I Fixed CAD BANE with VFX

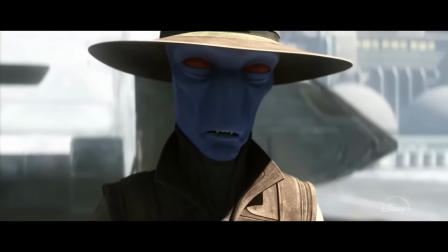With the recent launch of the animated spin-off, Star Wars Tales of the Underworld, which features the origin story of Cad Bane, I thought about revisiting his first live-action debut from the Book of Boba Fett,
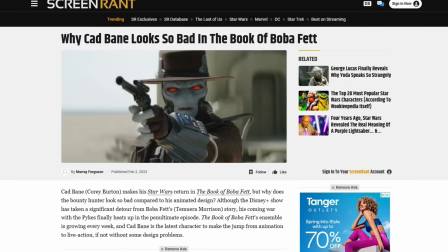as some fans weren't exactly happy with how he looked. So, let's see if we can fix it.
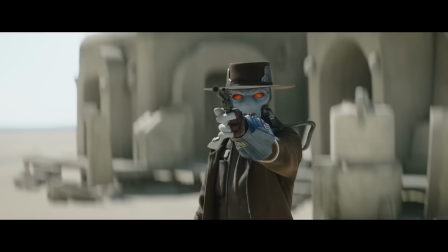Now, you can argue that the animation style is very distinct and wouldn't translate exactly the same over to live action, but if you've got a keen eye and you're a fan of the original trilogy,
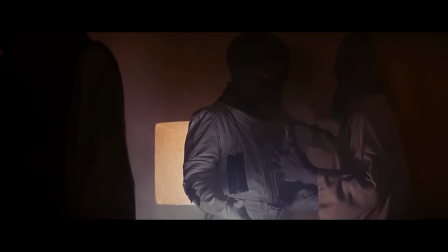then you would know that Cad Bane's species already appears in A New Hope back in 1977.
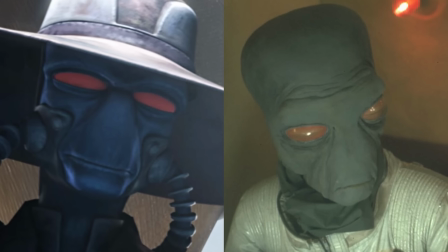You can clearly see the character design is a lot closer to the animation rather than what we were shown in the Book of Boba Fett.
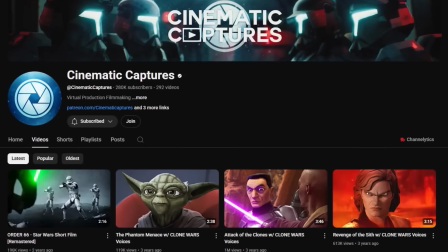Now, you may have seen another YouTuber called Cinematic Captures tackle some of these shots a while back where they did a great job at recreating Cad Bane's likeness based on the Clone Wars TV series,
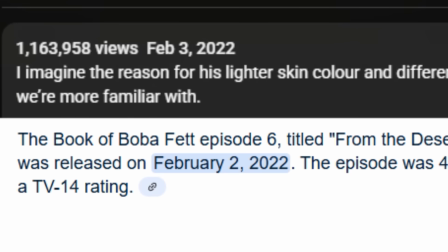but due to time restraints and them dropping their video within less than 24 hours of the actual episode being released, I'm going to take more time on this and actually expand on what they did.
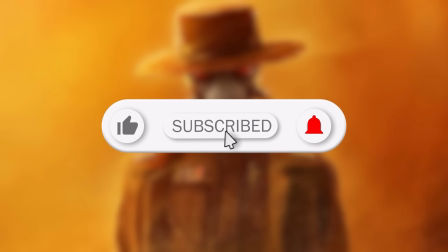But before getting into more detail, please hit that like and subscribe button for more videos like this. Thanks everyone, I appreciate it.
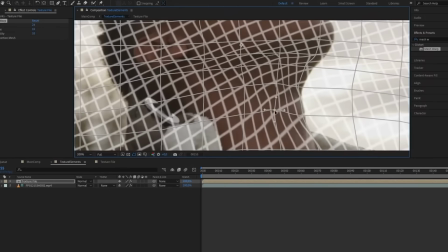After analyzing what Cinematic Captures did, they're clearly using some kind of mesh warping tool and it looks great, but let's take things a step further.
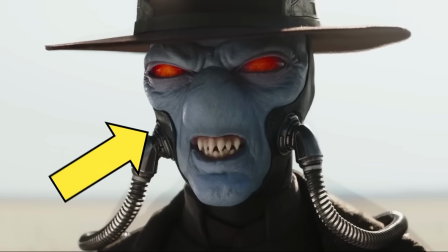So I'm looking at the original footage. You can see how stiff and restricted the acting is because of the prosthetics used for the character.
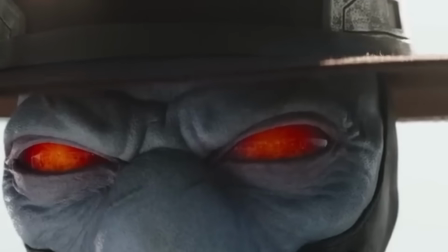There's limited movement going on in the mouth, the cheeks, the eyelids, and under the forehead just looks lifeless, as if he's had too many Botox injections.
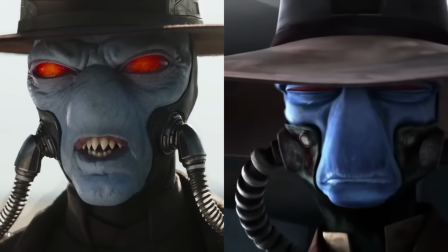Just a little Botox, a little filler.
Those eyes are also looking pretty dead too, so let's try to really draw out all of that emotional response and enhance his overall performance.
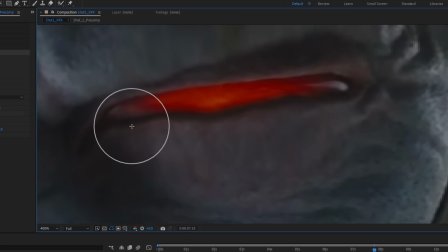So I've been testing out some of these new morphing techniques and just been kind of experimenting with how it works.
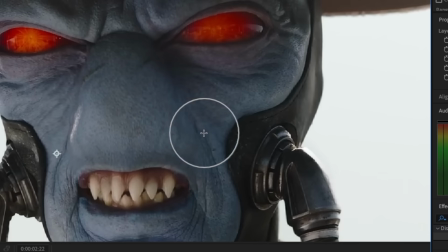The first thing I did was changing Cad Bane's pug-like looking face. His whole nasal area looks really puffy, so I want to pinch that in just a little bit, which is already starting to make a big difference.
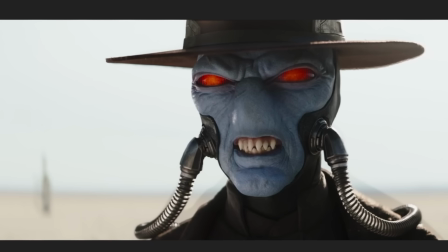Then I adjusted the cheeks because I want to make it look like he's snarling. I also adjusted the eyelids to make it look like he's squinting in the desert sun.
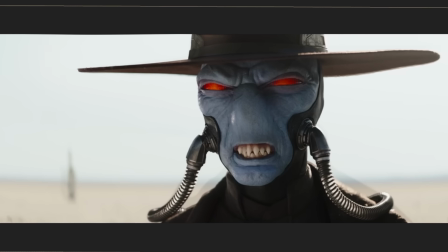The other biggest change was pulling that mouth down right next to his chin, and for the cherry on top, I extended the peak of his head to complete that more classic Clone Wars style look.
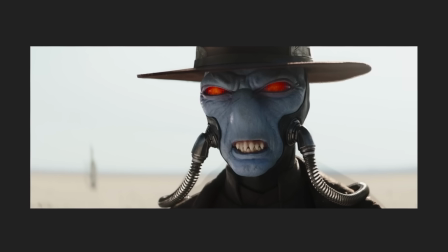Now I want to try and somehow animate that same morphing effect and increase the amount of movement that the face is showing.
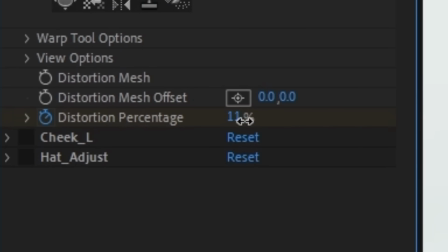Here's what's really cool about this effect. If I toggle around the distortion values in the controls tab, I actually have full control over how much you can move.
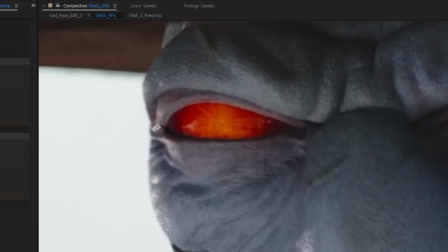We are literally creating new facial muscles on top of already existing facial features.
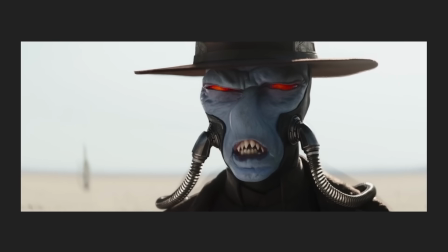But I'm running into a problem. When I play the footage with the effect still on, the morphing effect just starts going all over the place. The reason why this is happening is because the effect isn't exactly connected to the face in any way, so I want to find a way to track and isolate it, and here's what I look to for inspiration.
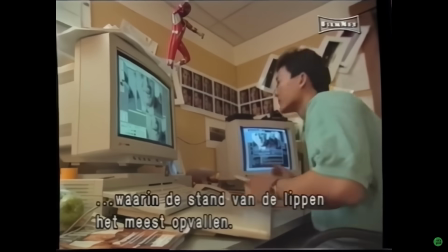Here's a fun fact.
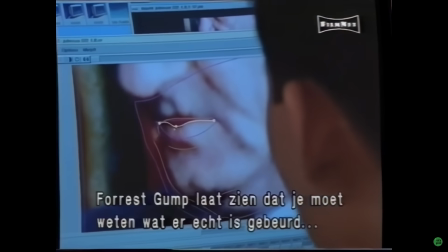Did you know that in 1995, the same company that did the visual effects for the Boba Fett series actually pioneered this exact same VFX technique for the movie Forrest Gump?
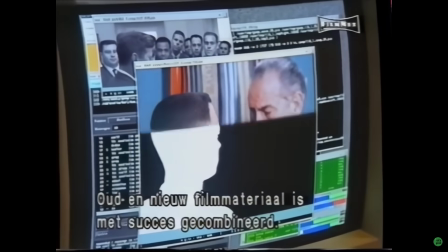When Tom Hanks is meeting each celebrity, to make their interactions more convincing,
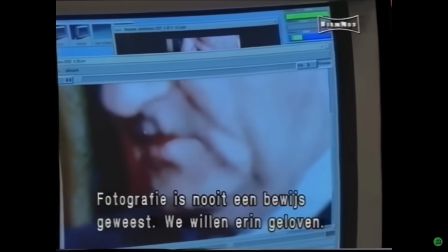they're using digital reconstruction by redubbing over the original footage and manipulating the actions of each person.
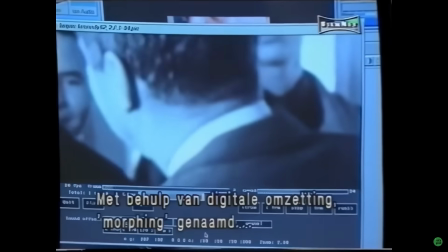I'm actually kind of shocked that they didn't go for this idea when settling the final look of Cad Bane.
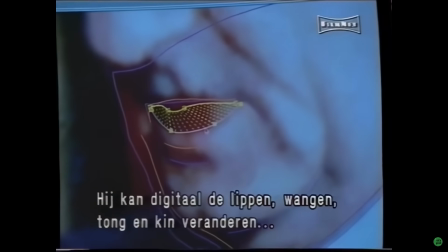I think it would have been a good plan for something like this. So I want to use this same VFX method to increase the movements of Cad Bane's facial expressions.
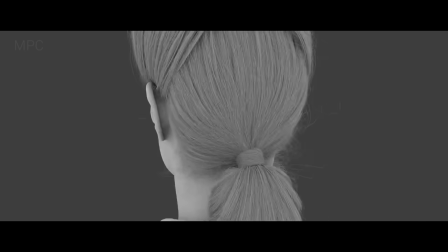Usually when you're trying to enhance a character like this in real life, you'd have to do 3D modeling, rigging, texturing, lighting, and compositing with the whole thing.
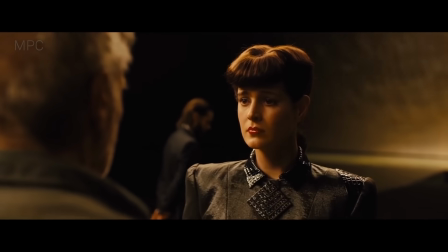But in this case, we're completely skipping all of that and going another route.
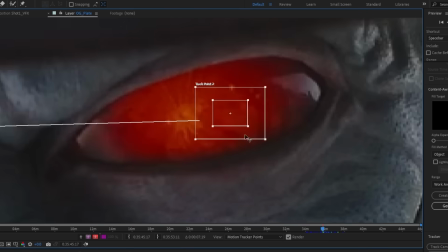To begin with, I made a 2D track of the face with the transform and rotation properties enabled, stabilized the track type, and then applied all of this to the track.
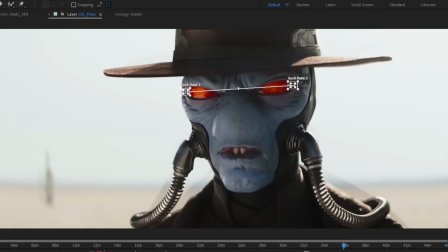So now when I watch it again, it's attached specifically to the movements of the face only. I went ahead and made it into a pre-comp.
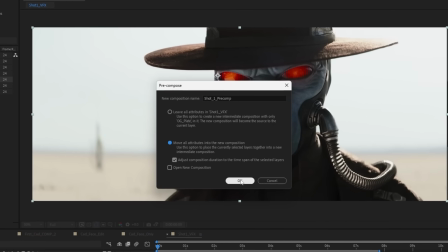What this does is it takes all that work we just did and puts it into a little group by itself. But now I have another problem.
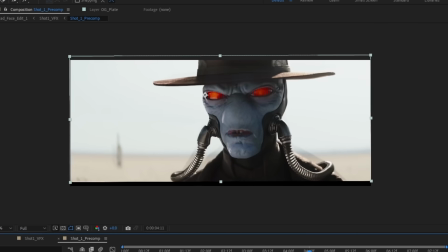Because I prioritize stabilizing the face, the footage is clipping through the frame parameters based on the movements I just tracked.
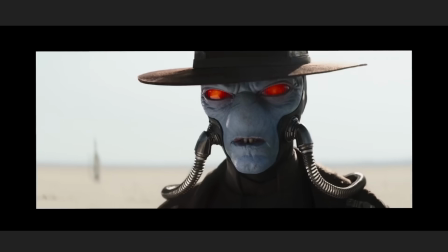So we want to go back into the pre-comp I made and increase the aspect ratio. That way now it's not cutting out of the viewport anymore and is staying within the open space.
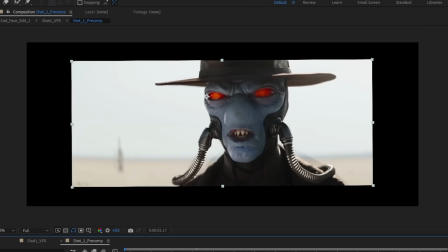Now that I got more room to play with,
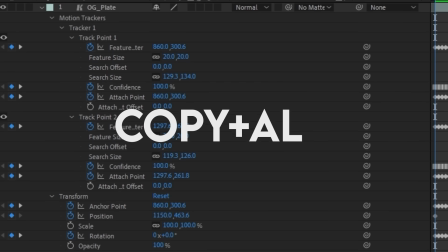I want to take that tracking data from my stabilized facial footage and copy all that information to stabilize the main composition from breaking out of the frame without changing the scale.
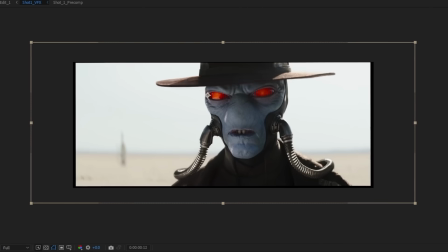First, I connected both the position and anchor point values between each layer. What this does is it keeps the footage in one place instead of it moving around so much.
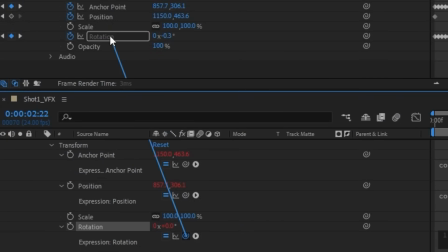But we still got the rotation issue. To fix this, I'm going to connect both rotation values together. Then I want to reverse the value of the script by multiplying a negative number to the expression.
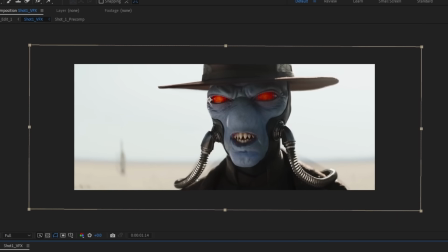Boring!
When I play this again, the footage is back to being normal. And you know what's even better?
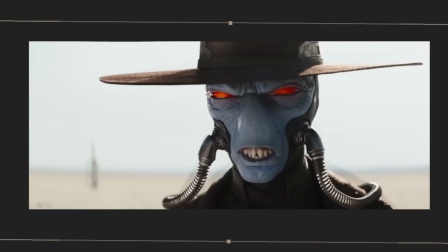All those morphing strokes we made a while ago are now tracked to the face. Now it's time to animate. I've already created my setup in the effects panel.
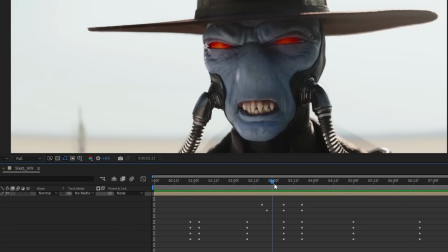Each one has its own separate control that acts as an individual muscle of the facial structure.
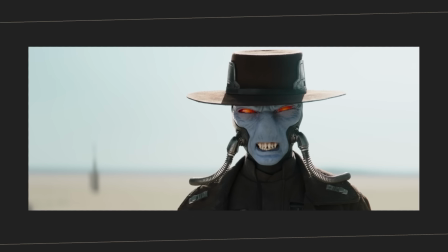I'm kinda having to guess the anatomy of how the facial expressions would emote, given the fact that it's not an actual person's face that I'm working with.
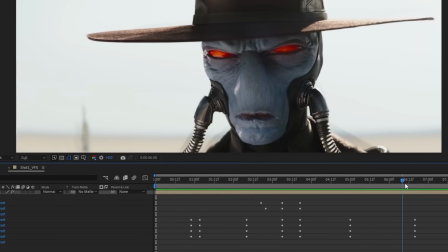So the logic depends entirely on how I convey it visually. Alright, let's go ahead and take a look. And look at that.
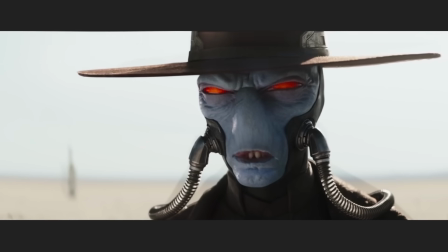This actually came out a lot better than I thought it would. Not only is the morphing effects tracking so well, the animation for it is making it so much more fluid.
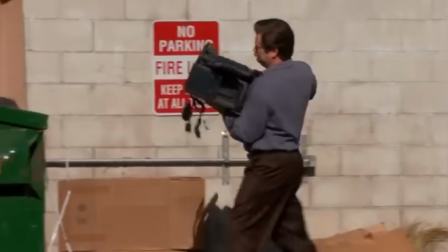But the problems don't end there. Now there's another thing to worry about.
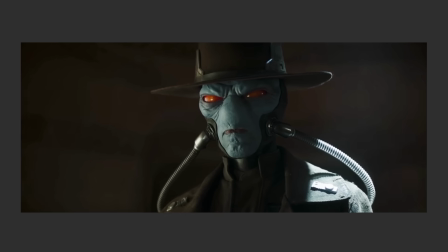I'm also working with some other shots where the camera is moving from a medium shot to a close-up. Instead of just tracking for the transform and rotations, now I need to track for the scale.
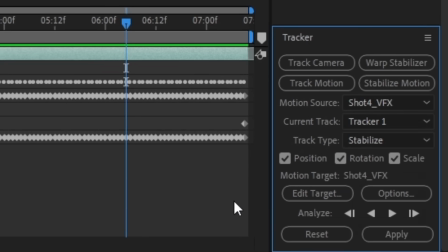So I made another 2D track. This time I want to enable the scale along with all the tracking methods I used on the prior shots.
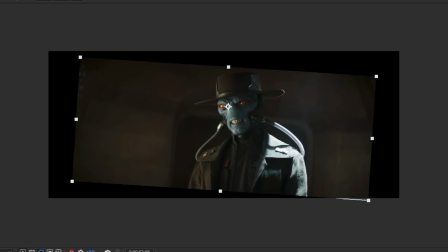After it's all stabilized and connected to each other with how I did it beforehand, this time I want to write a different expression in the script that lets me correct the scale of the footage. And now when I play this again,
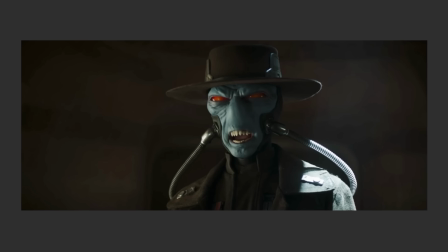that little add-on to the scripting puts it back to the original size. After all of that, I went ahead and started morphing up all of the face details and then animated the new look. So not only is it attached to the face, the effect is also correctly following the distance from where the camera is as CAD Bane is still in the frame.
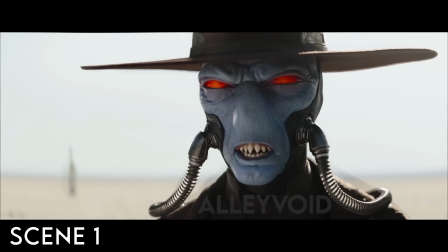Alright, I am finally done with the VFX, let's show it.
I'd be careful where I was sticking my nose if I were you.
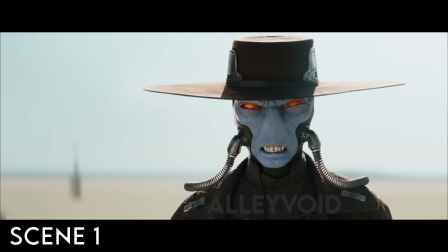Is it friendly advice or a threat? Boba Fett is a cold-blooded killer who worked for the Empire.
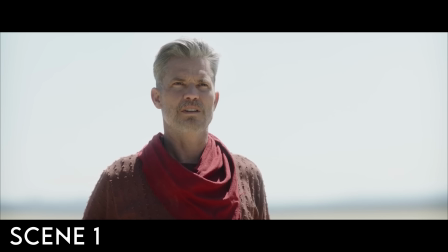You tell your spice runners Tatooine's closed for business.
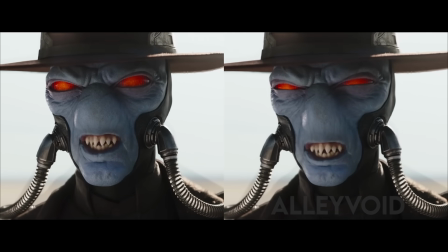When he's in the desert, it just felt a bit disconnected, like the character was just placed into the scene without actually being in it. But now, the face reacts so much more realistically to the environment.
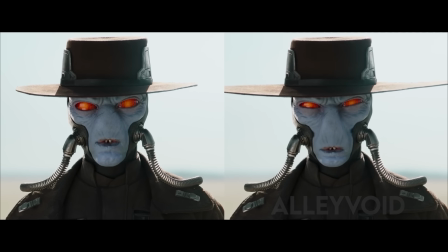Compared to how it looked beforehand, there's a clear sense of interaction with the world around him. You've got all these other external factors coming together all at once. The dry, heavy heat of the desert, the harsh sunlight casting intense highlights, and the constant wind pressing against everyone.
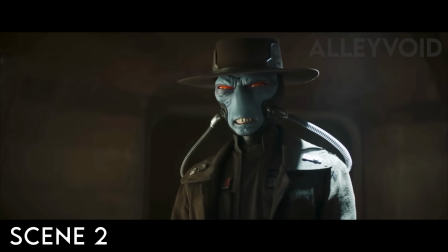I think I have an idea how to draw Boba Fett out.
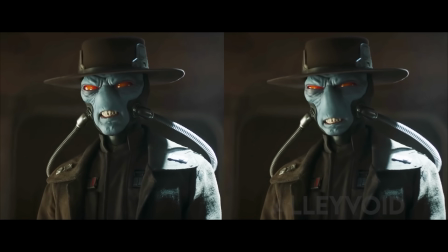In the original shot, CAD Bane is devising this evil plan, but I noticed that his face just isn't matching that same level as to how he's supposed to say it.
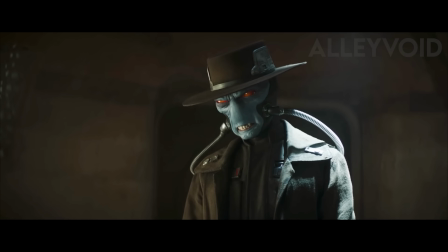So I went ahead and made some changes. I wanted to make it look like his eyes were focused like he was thinking in that moment.
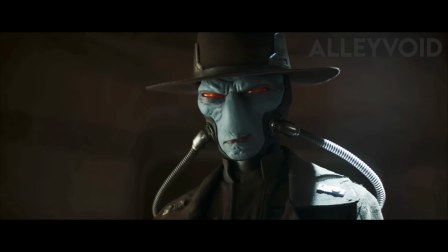And for the finishing touches, I gave him this little smirk at the end, and followed that expression with the eyes and cheeks, showing that he's developed the idea.
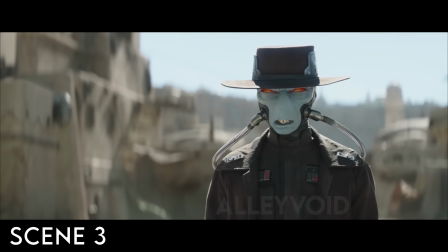I've known you a long time, Boba. One thing I can't figure.
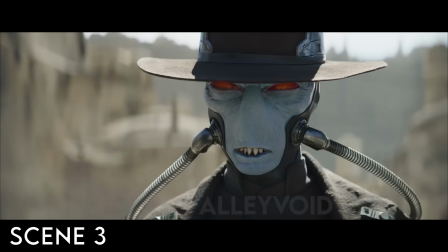What's your angle? Let's find out.
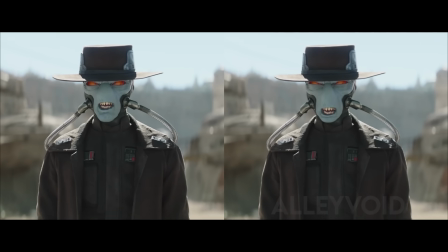There's no shame in it.
For when he's finally confronting Boba Fett, I didn't want to just over-exaggerate the facial expressions as to how it did before.
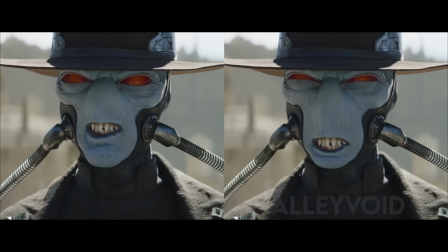He needed to look like he was more on his guard this time. I also wanted to keep it sincere in a subtle way. This is where I think the eyes are more in play with what's happening than anything else.
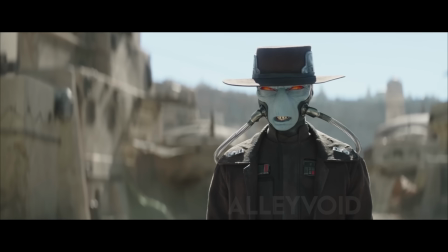I really worked on how they looked and how they were expressed, rather than just focusing on the overall matter. His focus is set on Boba only.
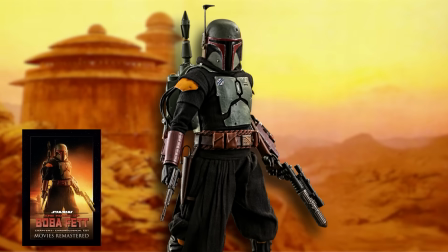This idea was taken from the final chapter of Movies Remaster's Boba Fett Chronological Cut, an idea I initially rejected.
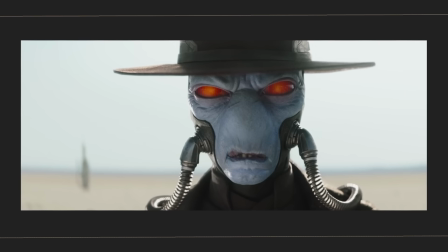But as I dug deep into the design brief and really started experimenting with the variations, something shifted.
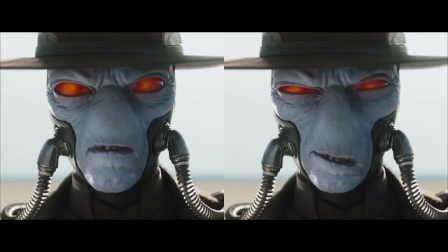We soon realized this wasn't just about visuals, it was also about pushing the performance to its absolute limits.
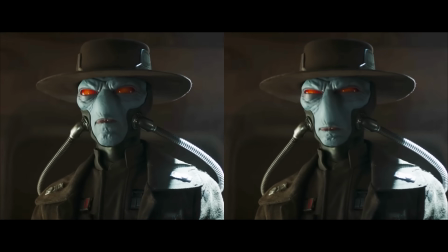I really like how making those adjustments to the face and over-exaggerating the animation really brings CAD Bane's live-action portrayal to a whole new level.
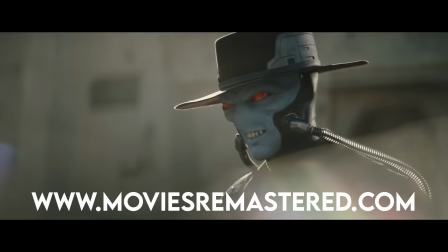Check out moviesremastered.com for future updates.
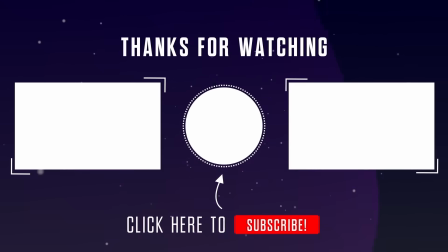Alright, that's it from me. Remember to hit that like and subscribe button, comment all of your thoughts down below, and I will see you in the next one.